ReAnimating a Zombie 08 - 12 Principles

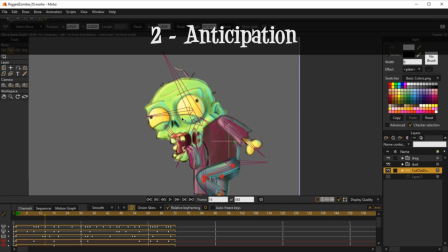248s
Okay, so that means that the head should go up too, but it's not going up yet.
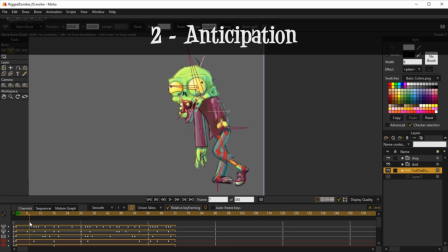255s
Okay, but so we make a small movement downwards, again in the opposite direction of the main movement that's about to happen, to anticipate this motion. Okay, when it actually goes up, that reinforces the motion, gives it bigger presence.
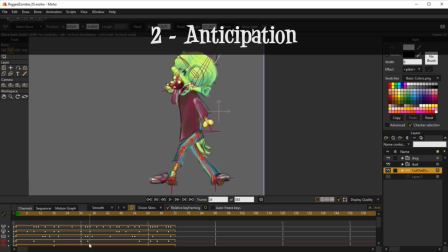275s
Okay, lets the audience know he's about to move, and that makes the step feel a bit more epic. It takes more strength to make this head go up, okay?
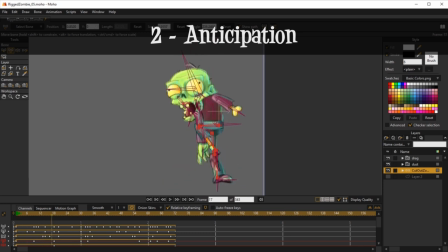288s
Because you anticipate it by going down. It's like when you wind up a toy, okay? You make it go backwards so it then can go forwards faster, okay? It's the same thing. You can call it a wind up if you want. Anticipation is just a wind up. Okay? So that's the second principle.
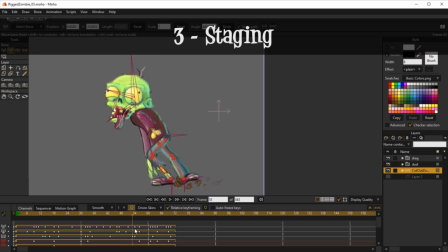308s
Now, staging. Staging, we really don't have a lot of staging here because we don't have other elements,
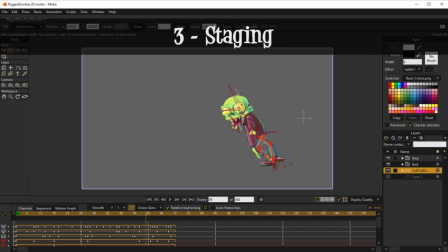315s
and staging is about conveying clearly your idea. Our idea here is just it's a zombie and it's walking and he's like struggling to do so.
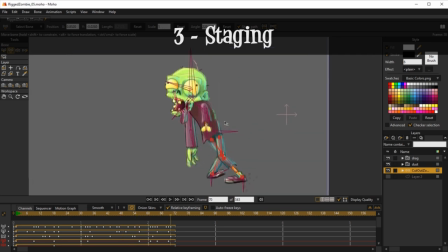326s
So it's making things more obvious, okay? So we're make here the staging could be, I don't know, maybe these extreme pose like this,
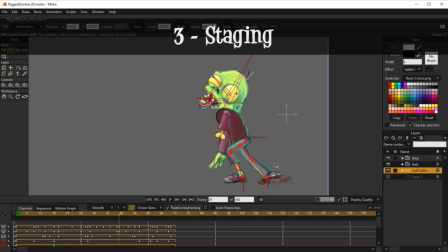341s
like he's dragging, I'm making it obviously that he's dragging that leg, it's dead weight. So that could be considered staging here. It's conveying clearly an idea. That's what that pose does. Okay, this one over here.
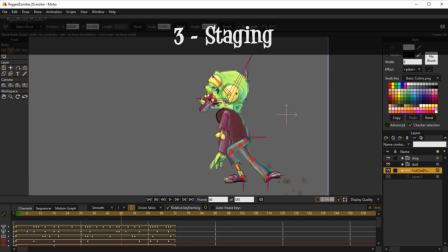359s
And I don't know, like maybe the mouth moving, okay, also conveys the fact that he's dead, and the motion of it, all flabby, all the waving of the jaw,
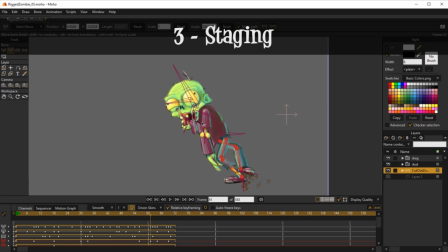376s
all also conveys obviously the idea that, well, the character is not alive. Okay, so that is staging. It's conveying clearly an idea. Okay, now the fourth principle is straight ahead or pose to pose.
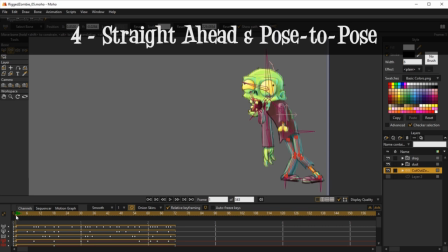393s
Okay, these are two forms of animation. We actually started using pose to pose and then we went with straight ahead animation. Let me explain what each of those is and what we did where.
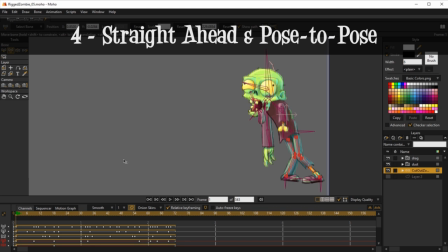408s
Okay, so straight ahead animation is when you start with a single pose, this one, and then you animate from beginning to end doing that animation as you feel like it.
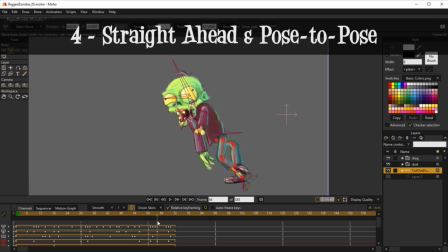422s
Okay, as you move along in order, you will do it. Usually, this is something that doesn't yield the best of results. Okay, because it's very organic, it's very like do as you go, and because you lack an end pose,
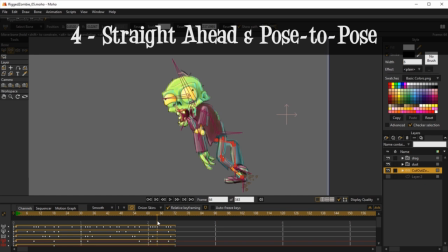443s
it becomes more organic, more fluid, which is great. But at the same time, you might end up not exactly where you needed to. Okay, so I usually use a mixture of both. That's what we did here, and that's what most animators do.
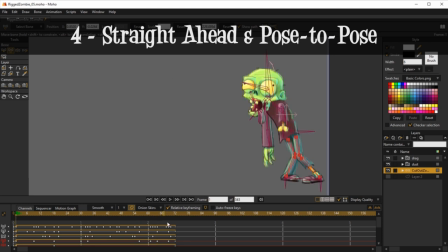462s
So what we did was we had this pose, and then we had here at frame 72 the same pose. Okay, already we have two poses, even though they're the same. And then I added another one in between here. Remember, we did this pose and this pose at 72,
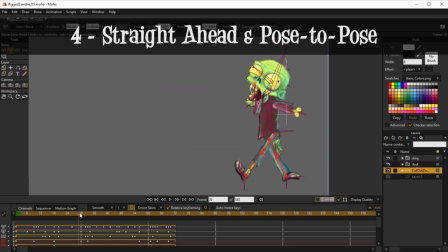482s
and at frame 30 I had this contact pose, the breakdown, the key. So now I know I have to go from here to here to here.